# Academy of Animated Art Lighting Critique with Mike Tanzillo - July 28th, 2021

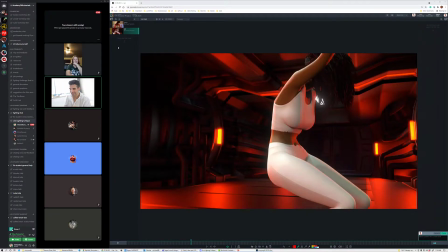[0:06]
hello everybody and happy wednesday and welcome to your daily lighting critique thank you guys for the patience the last couple days i've been doing written critiques in lieu of these videos just because life got a little complicated but we are back i'll be back the rest of the week
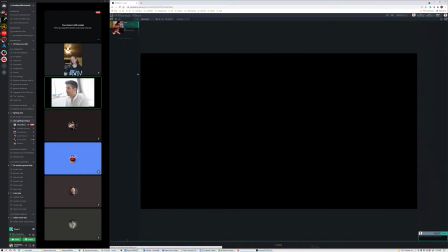[0:19]
um uh doing videos for you guys so we've got a couple of uh a
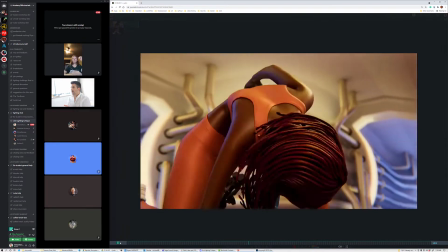[0:25]
couple of animations to look at then we're gonna look at some stills uh we've got justin and kat first up we're gonna look at justin
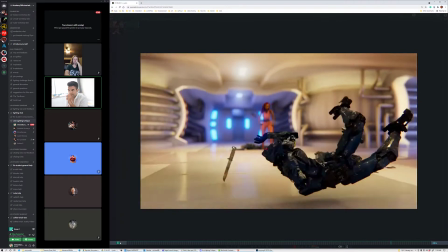[0:31]
Justin, this is the cleanest that we've ever seen this. Can you talk through what we're looking at here?
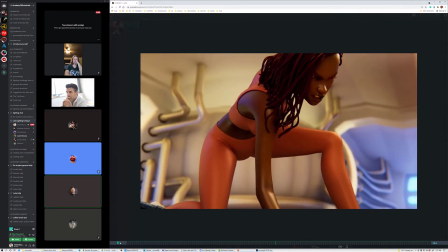[0:37]
Yeah, I did some of the updates to the air. Finally up the samples for the render.
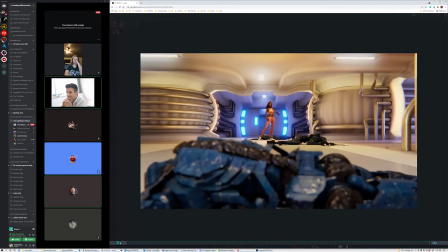[0:45]
So now we have a nice clean render and then did all the compositing. Very cool.
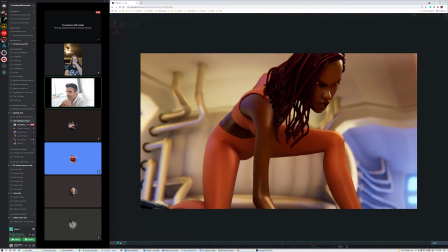[0:50]
Well, the depth of field helps out a lot. There was one point, let's see where it is, it gets a little wonky.
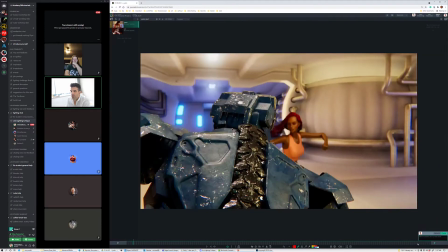[0:57]
I think it was back in here. Let's see. actually oh it's okay maybe I was wrong it kind of goes back and follows him
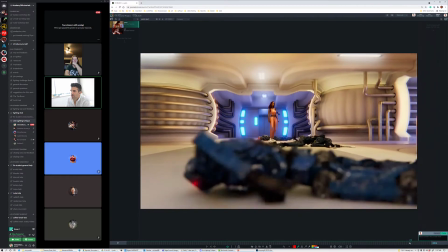[1:06]
I guess it's right there so it goes like he's like way out of focus and then he goes into a little bit like it goes a little bit tighter there at the end so I think that this
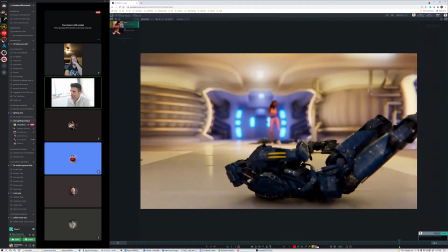[1:14]
level of focus works I would just watch out for like once he gets to about that level like just in here gets a little extra blurry
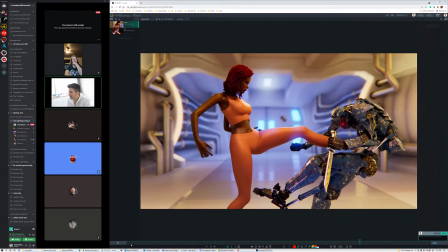[1:21]
there were a couple things that stood out when I was watching this through
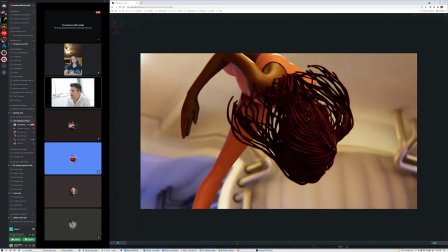[1:28]
first off all this looks good
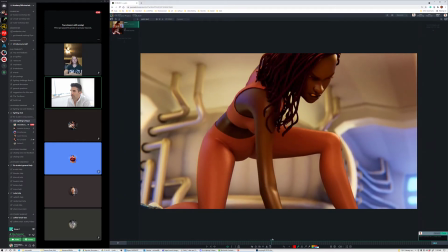[1:31]
one one of them was that her teeth are kind of pink here um and there's this little bit under
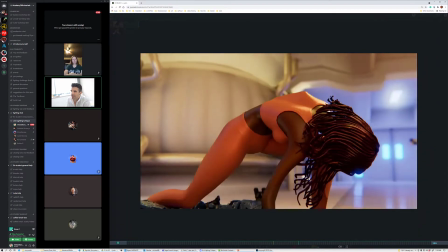[1:37]
her eye right there and there so just watch out for that stuff i don't i don't i don't know what's causing the under eye for the pink uh
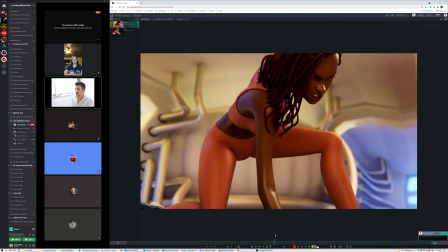[1:44]
teeth and hopefully there's just a matte and we can desaturate that um in the comp and just just that area because i think i think
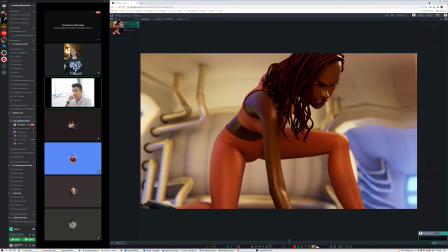[1:50]
it's just getting a lot of bounce probably from her clothing um and i i love the the the material that you have on here Now, it's good and simple and clean and similar to what you had before, but there's that, like, little bit of a breakup in the sheen. There's some sort of map in the specularity of the roughness or something that's really working well.
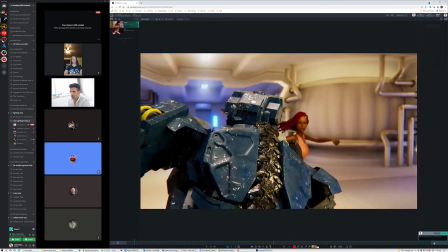[2:08]
And then the other thing that I noticed was the
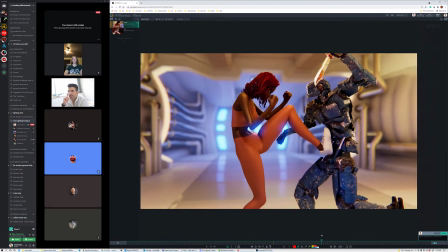[2:13]
knife of the robot reflects, like, this very warm reflection.
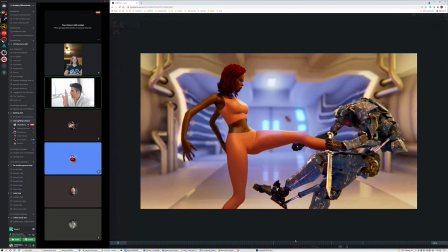[2:24]
when you play it at speed. It kind of flashes. I don't know why, but it doesn't feel like it's actually reflecting the room.
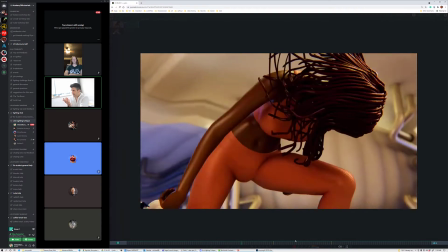[2:32]
It actually feels like it's reflecting her, but she's on the opposite side of it just because the color is the same. So I would just watch out for that.
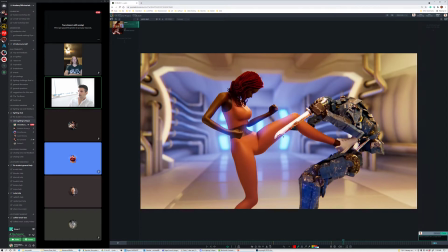[2:38]
It's totally fine. It's just that the color matches her color so well that it kind of broke my brain for a split second there.
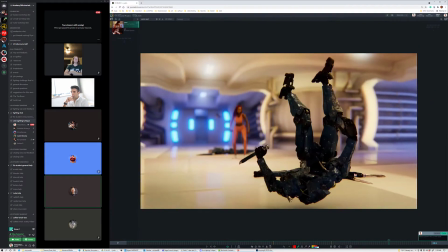[2:47]
And then... Bounce cards. Yeah.
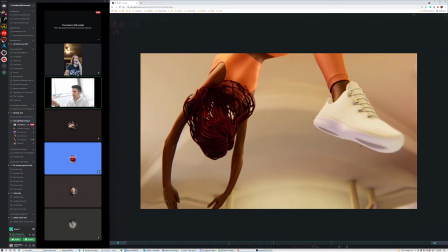[2:50]
Yeah, just change that bounce card color then to something that it could be like the blue from the background or the white from the background, just something that kind of matches that.
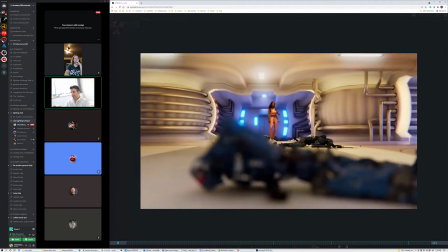[2:59]
The robot gets a little bit dark in here.
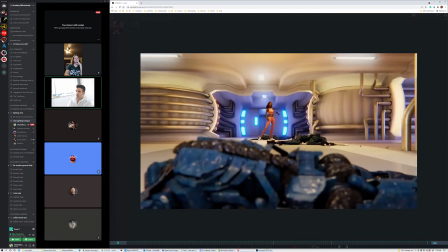[3:05]
And I love that he's going through a variation in the lighting.
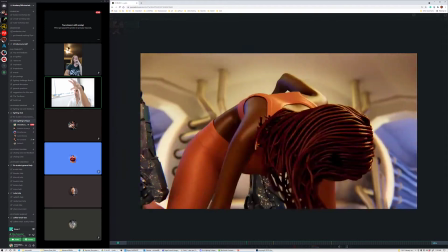[3:09]
But looking at the lighting in the environment, the amount of darkness that the character gets feels a little bit too strong.
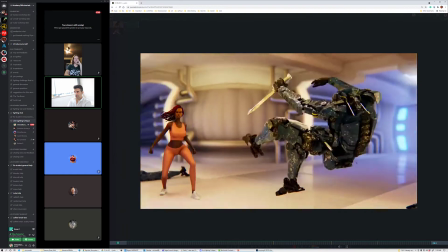[3:15]
So he's like, good here. And then he falls back. And it's kind of right in here.
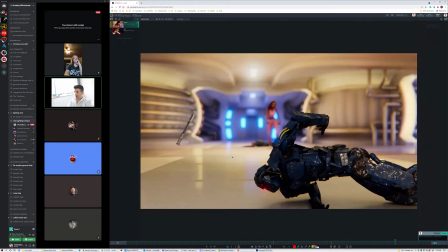[3:20]
and looking at the variation between the lightness on the ground, it's not quite as much.
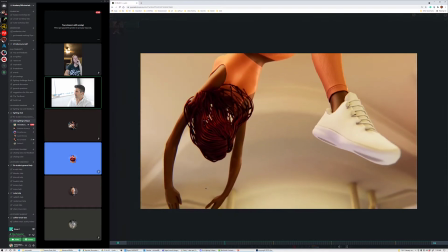[3:29]
Does anybody else have any thoughts? I think this looks really good.
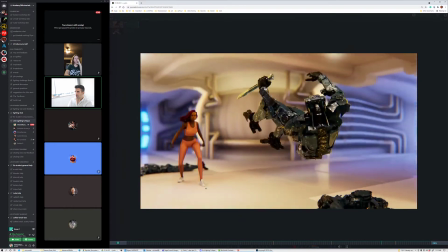[3:33]
Her skin looks great. I love the subtle color on her hair. I love the blue in the background.
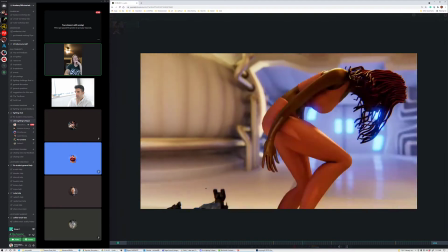[3:42]
Everything else is looking really good. Hey, question. And it's just maybe a depth of field thing that I'm not understanding.
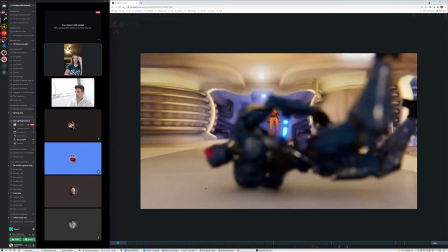[3:48]
Also, I'm watching this on my phone.
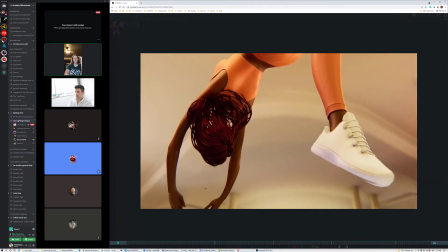[3:49]
But when the robot starts flying back after she kicks him, it almost looks like he looks smaller.
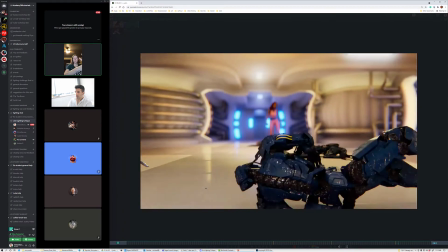[3:58]
Like it's like a tilt shift. It's like he gets miniaturized kind of for a second. It's the heavy.
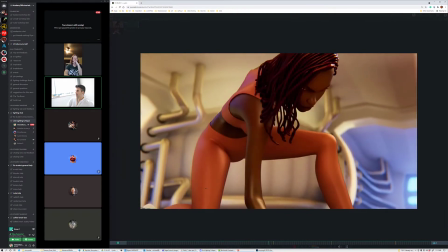[4:04]
Yeah, it's the heavy. Like anytime that you add a lot of depth of field, it makes lots of depth of field only happens on small objects.